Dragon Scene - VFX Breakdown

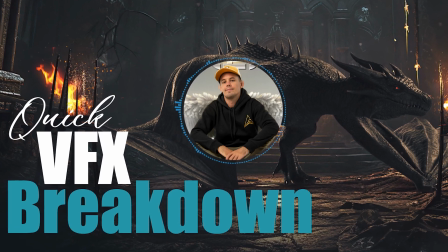[0:00]
What's up guys, I'm going to take you for a quick VFX breakdown of how I created this scene,
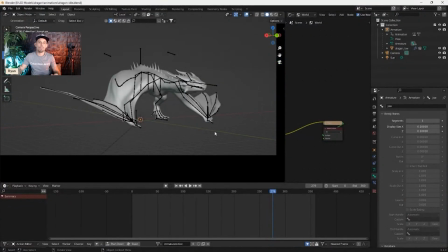[0:05]
all the layers I've used and the assets and where I got them from and sort of the whole process of creation of this. So let's check out the video and move on from there.
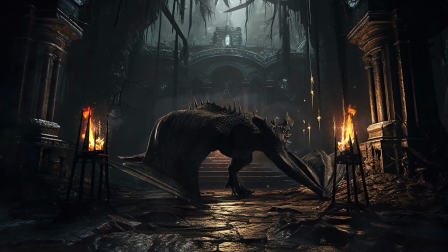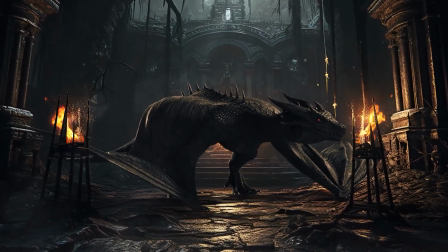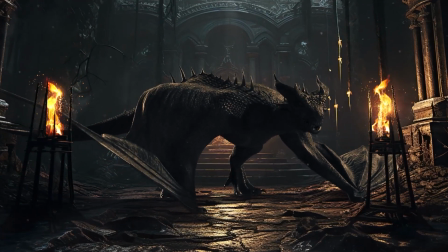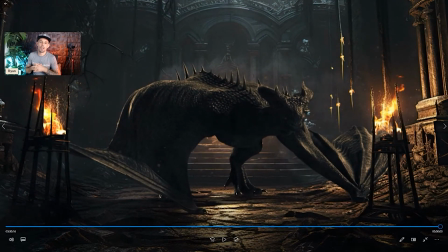[0:32]
Cool, so there you have it, there's the scene. Now let's jump into the assets first and then we'll go from there.
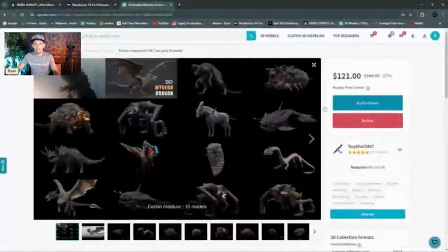[0:39]
Let's start with the dragon. I purchased the dragon on CG Traders. I got this whole big group of different animals, creatures, really cool place. Not sponsored by any of these places that I'm mentioning, it's just a place where I got some assets and that where you can get them from too.
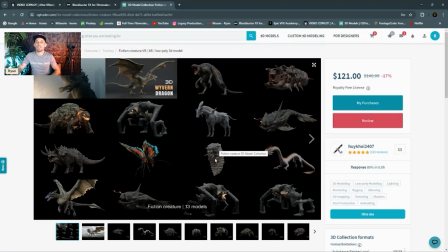[0:57]
So monsters here, lots of 3D assets right here on CG Traders.
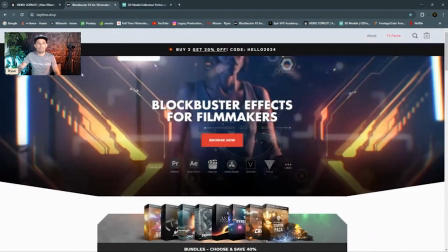[1:02]
I also had some assets from big films like their environments pack.
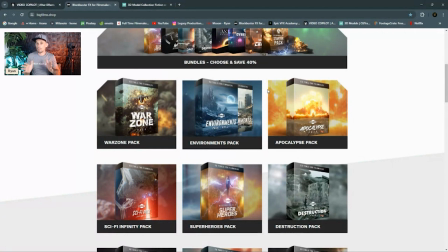[1:08]
I used the environments, one of the environments from their pack in this project, but they got some awesome assets to create some wicked VFX and some wicked films.
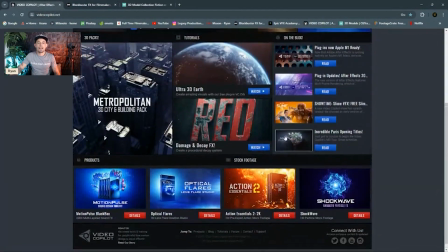[1:18]
And then I also used some video co-pilots products like their action VFX pack.
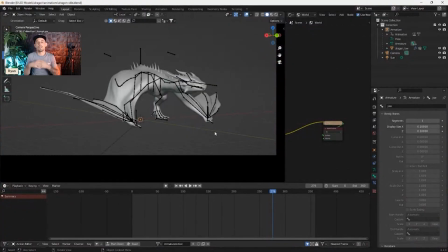[1:25]
Let's start with the dragon. Downloaded the dragon, it came in a Blender file, already pre-animated. So opened up Blender, opened up the project. Let's just jump into the render section and just check this out.
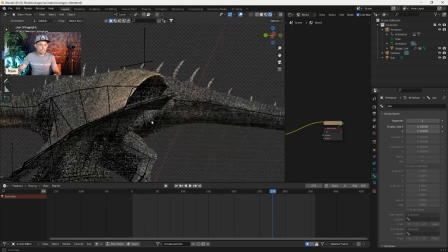[1:40]
So there it is. It is such a cool asset right here.
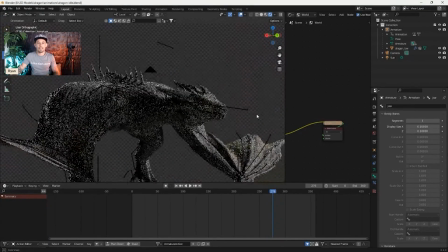[1:48]
Rendered that out. It took a long time to render this out, I must admit, but it is a cool asset to have.
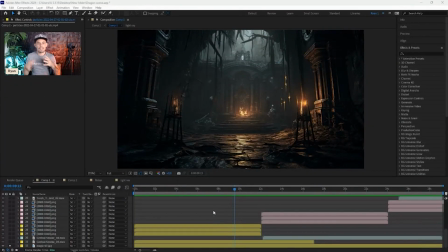[1:54]
I then opened up After Effects and brought all my assets in here. As you can see with this image here, this is one of the environments from Big Film's environments pack. I also dropped in some central smoke. Now I'm not sure where I got this asset from. I think maybe Big Films as well.
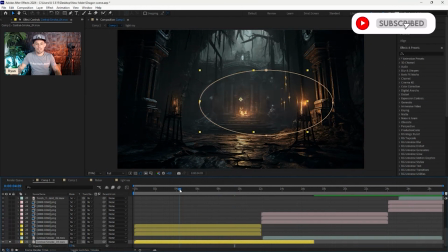[2:12]
I just turned the opacity up, but I just dropped that in, dropped the opacity and masked it out a little bit so it wasn't going off the screen and had that sharp cut edge.
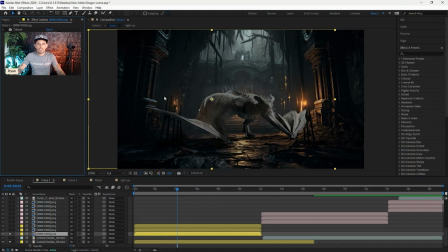[2:21]
I then dropped in my dragon, which as you can see, this is the original asset that I rendered out. I add a tritone to it to color grade it into the scene. And as you can see, the difference in that is huge. It just automatically looks like it's in the scene.
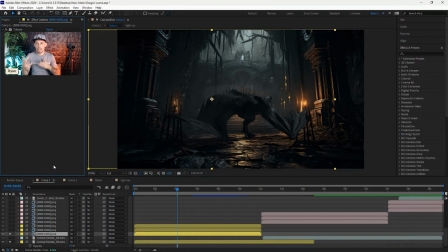[2:38]
I also wanted to create some highlights as we're going to have fire elements in this scene and fire creates highlights. So what I did was I created these sorts of highlights here, and to do that I duplicated my layer from below which had the tritone.
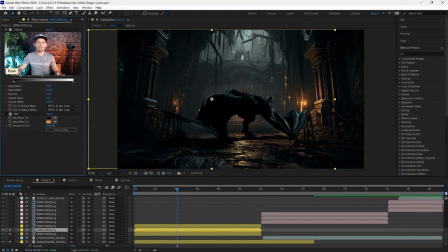[2:54]
I then added a levels to crush all the blacks and the mid-tones and just keep those highlights. I then added a tint so that the highlights were the color of fire, or that fire that's being given from the fire,
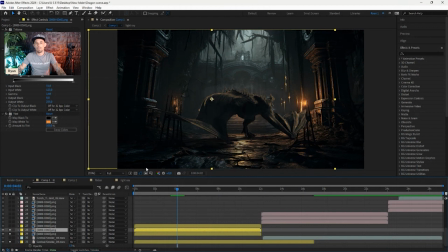[3:09]
and changed that to a screen blending mode just for that highlight area.
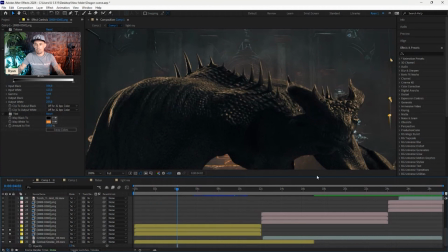[3:15]
I also realized that when I did all of this, I lost the color of his eye.
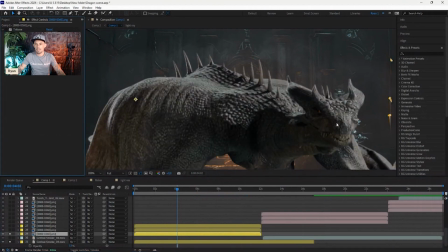[3:21]
So if we just go back to this original one and take off this color, you can see that his eye is orange and sort of bright and glowy.
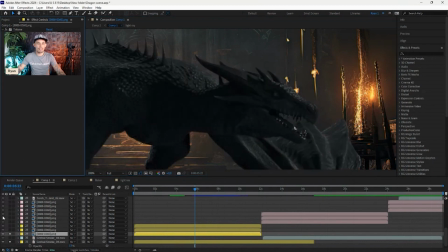[3:29]
I wanted to bring that back, so once I had color graded it and then added the highlights, I brought his eye back by removing the tritone, adding a levels, and then masking that eye out and tracking that throughout the scene.
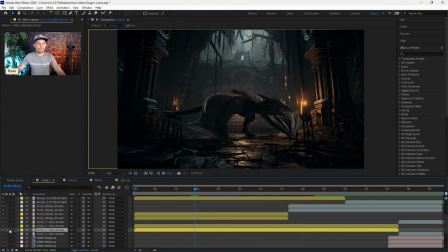[3:44]
Once I'd done that, I started adding our fire elements. Here we go, we've got a torch flame section there.
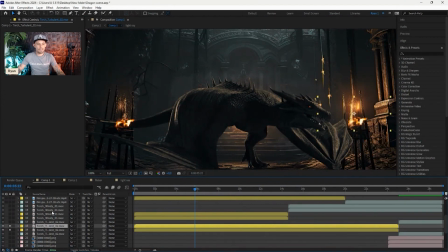[3:51]
I added a couple of different fire elements, one on the other side as well. And then there was our second one, and I also added second fire, the same one, I just duplicated it.
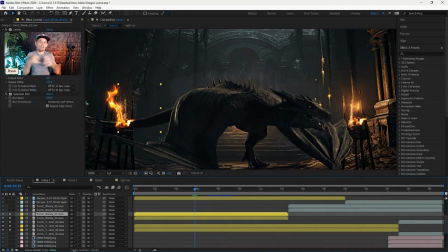[4:05]
I added a levels to crush it all, and then I added a Gaussian blur to glow it out and create that glow.
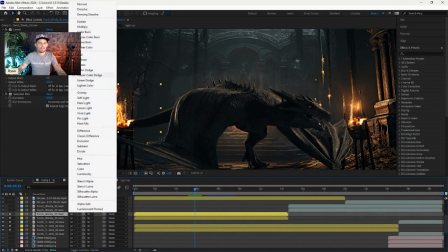[4:12]
And then I changed that to an add blending mode, just there. What else does a fire need?
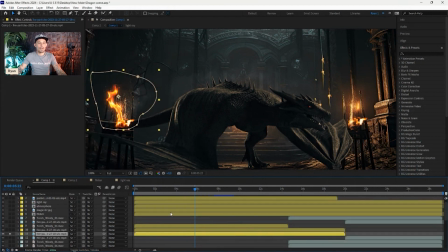[4:18]
It needs sparks. So I added some sparks to it to bring that realism in, and obviously I did it to both sides along with the fire and the glow.
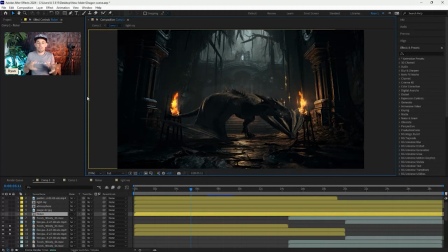[4:30]
I then needed to add some highlights to the actual environment because the fire is giving off a glow and emitting light, so we needed to add that in. I created an adjustment layer, I brightened it up. As you can see, let's just jump into here.
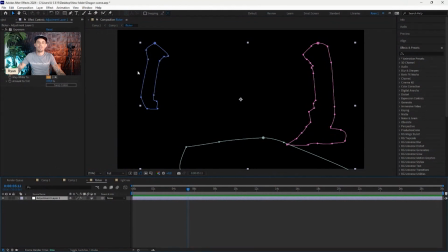[4:45]
I brightened up with exposure, added a tint for the color, and masked out the sections I wanted to add highlights to, flickering from the fire.
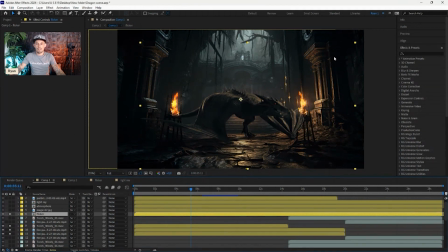[4:57]
Boom, as you can see there, adds much better, much more realistic. Then to the transparency, I added a wiggle effect, which creates that flicker. I then added these, I don't know what they're called, like the fire metal parts that's in front of the dragon,
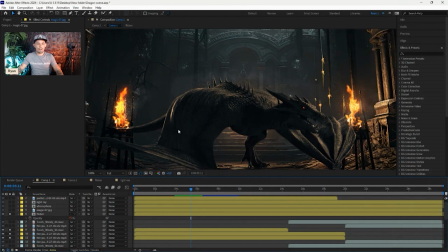[5:17]
because at the moment, you just look at it, the dragon's sitting in front of that when clearly the dragon is behind that.
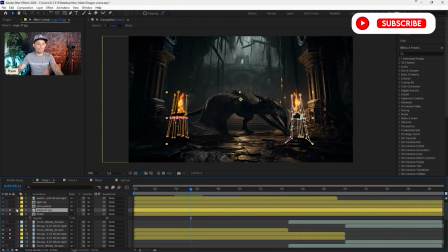[5:23]
So what I did was I bought the original image in, and then I masked out all those sections to bring that in front.
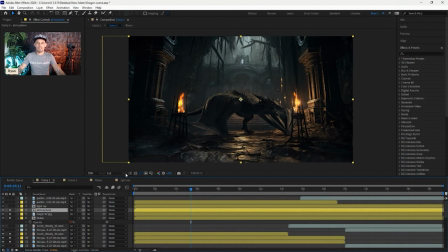[5:34]
And then added some more atmosphere to the scene. Let's turn the transparency up so you can see that. Boom. So that it created some more depth and some more atmosphere and that eerie, scary look. And then I just lowered the opacity so it was subtle and not so in your face.
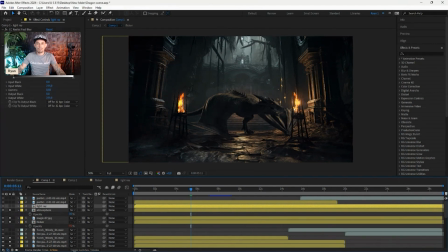[5:51]
I also wanted to add some light rays. So as you can see, there's like light coming from the top, but I wanted that light rays to come in front of the dragon.
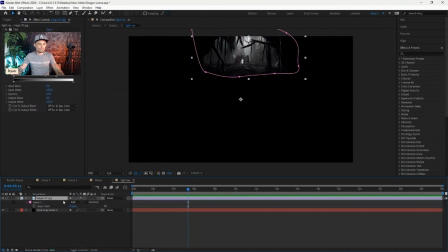[5:59]
Let's jump into that section here. Let's turn this mask off and we'll turn these off.
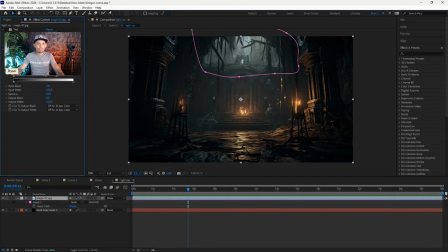[6:06]
So this is the original image. I tinted it black and white.
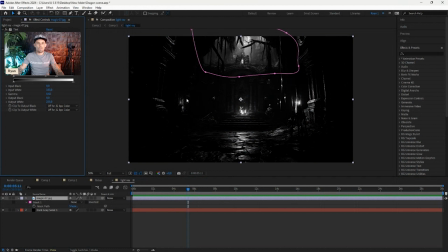[6:10]
I crushed it with the levels so that we had all the darks, all the blacks, all the mid-tones all crushed. We just had that highlight section. And then I just masked out that section up there.
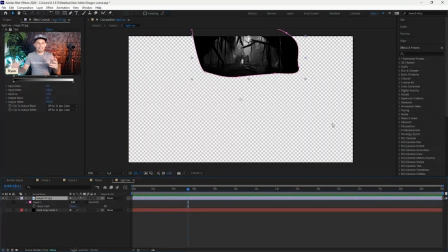[6:24]
And if you can see, now we've got all this opacity. I added a black solid, and now that's just one image.
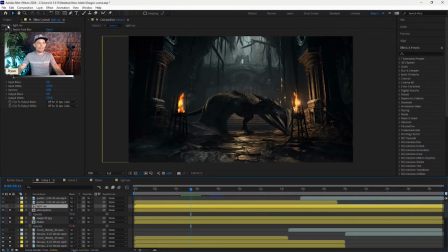[6:31]
I pre-composed it. I then added a radial fast blur. Here we go.
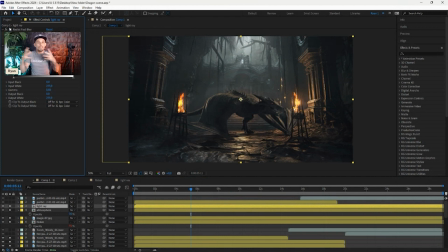[6:36]
I added a radial fast blur, and as you can see, that was too much. So I brought in a levels, crushed it a little bit, and then that made it subtle, and I just lowered the opacity a little bit and changed it to a screen blending mode.
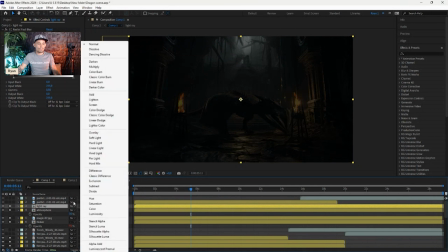[6:49]
As you can see, normal, screen.
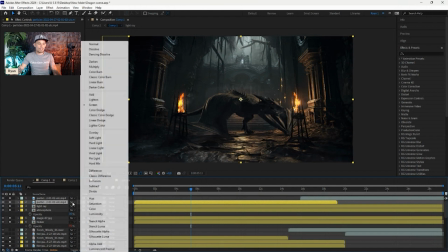[6:53]
And then added some more particles just because particles are cool and they make your clip look really cool,
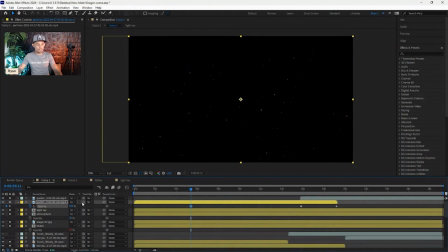[7:01]
especially in an environment like this. So there it is. I lowered the opacity and changed it to a screen blending mode.
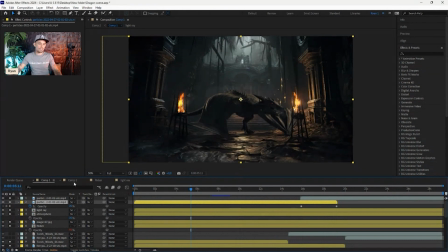[7:08]
I then brought all this into its own composition like this. I changed that comp to a 3D layer.
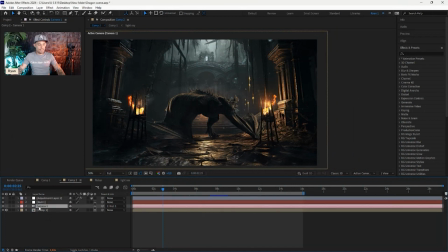[7:15]
I added a camera, which I then turned on the focus distance. So it started out of focus, and then as it came into the scene, it became focused. I paired the camera with a null object, and I created the movement with the null object just pushing in on the scene.
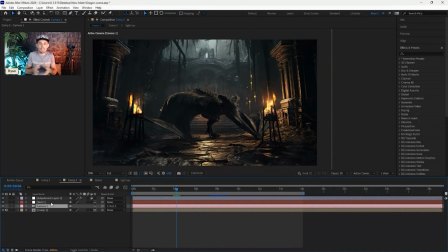[7:34]
So it created some camera movement throughout the scene and some just movement in general. It wouldn't be so static and boring. So there you have it. That's how I created this scene.
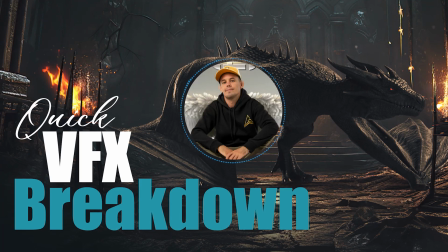[7:44]
Quick breakdown. I then took that into Premiere Pro, added all the sound effects and the music and that to really bring it to life.
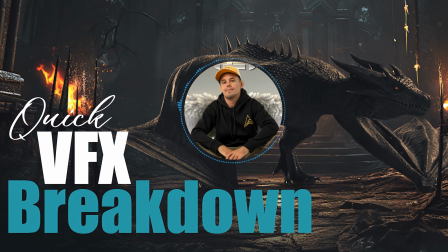[7:51]
So if you want to see more quick VFX breakdowns like this, or even more complex VFX breakdowns, drop that in the comments.
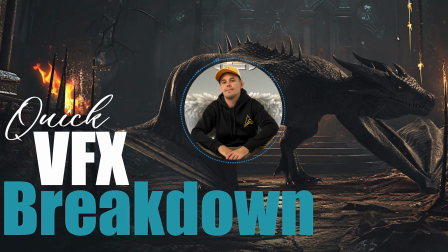[7:59]
I'd love to hear from you guys.
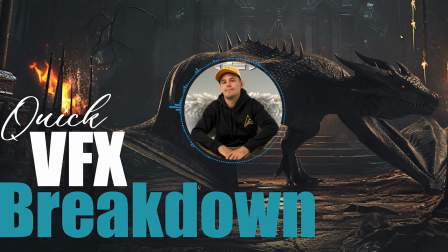[8:01]
And if you've got a cool VFX scene that you want us to create, drop it in the comments and we'll try and create it and then take you behind the scenes of how we did that. Don't forget, hit that like button, hit subscribe, and we'll see you in the next video.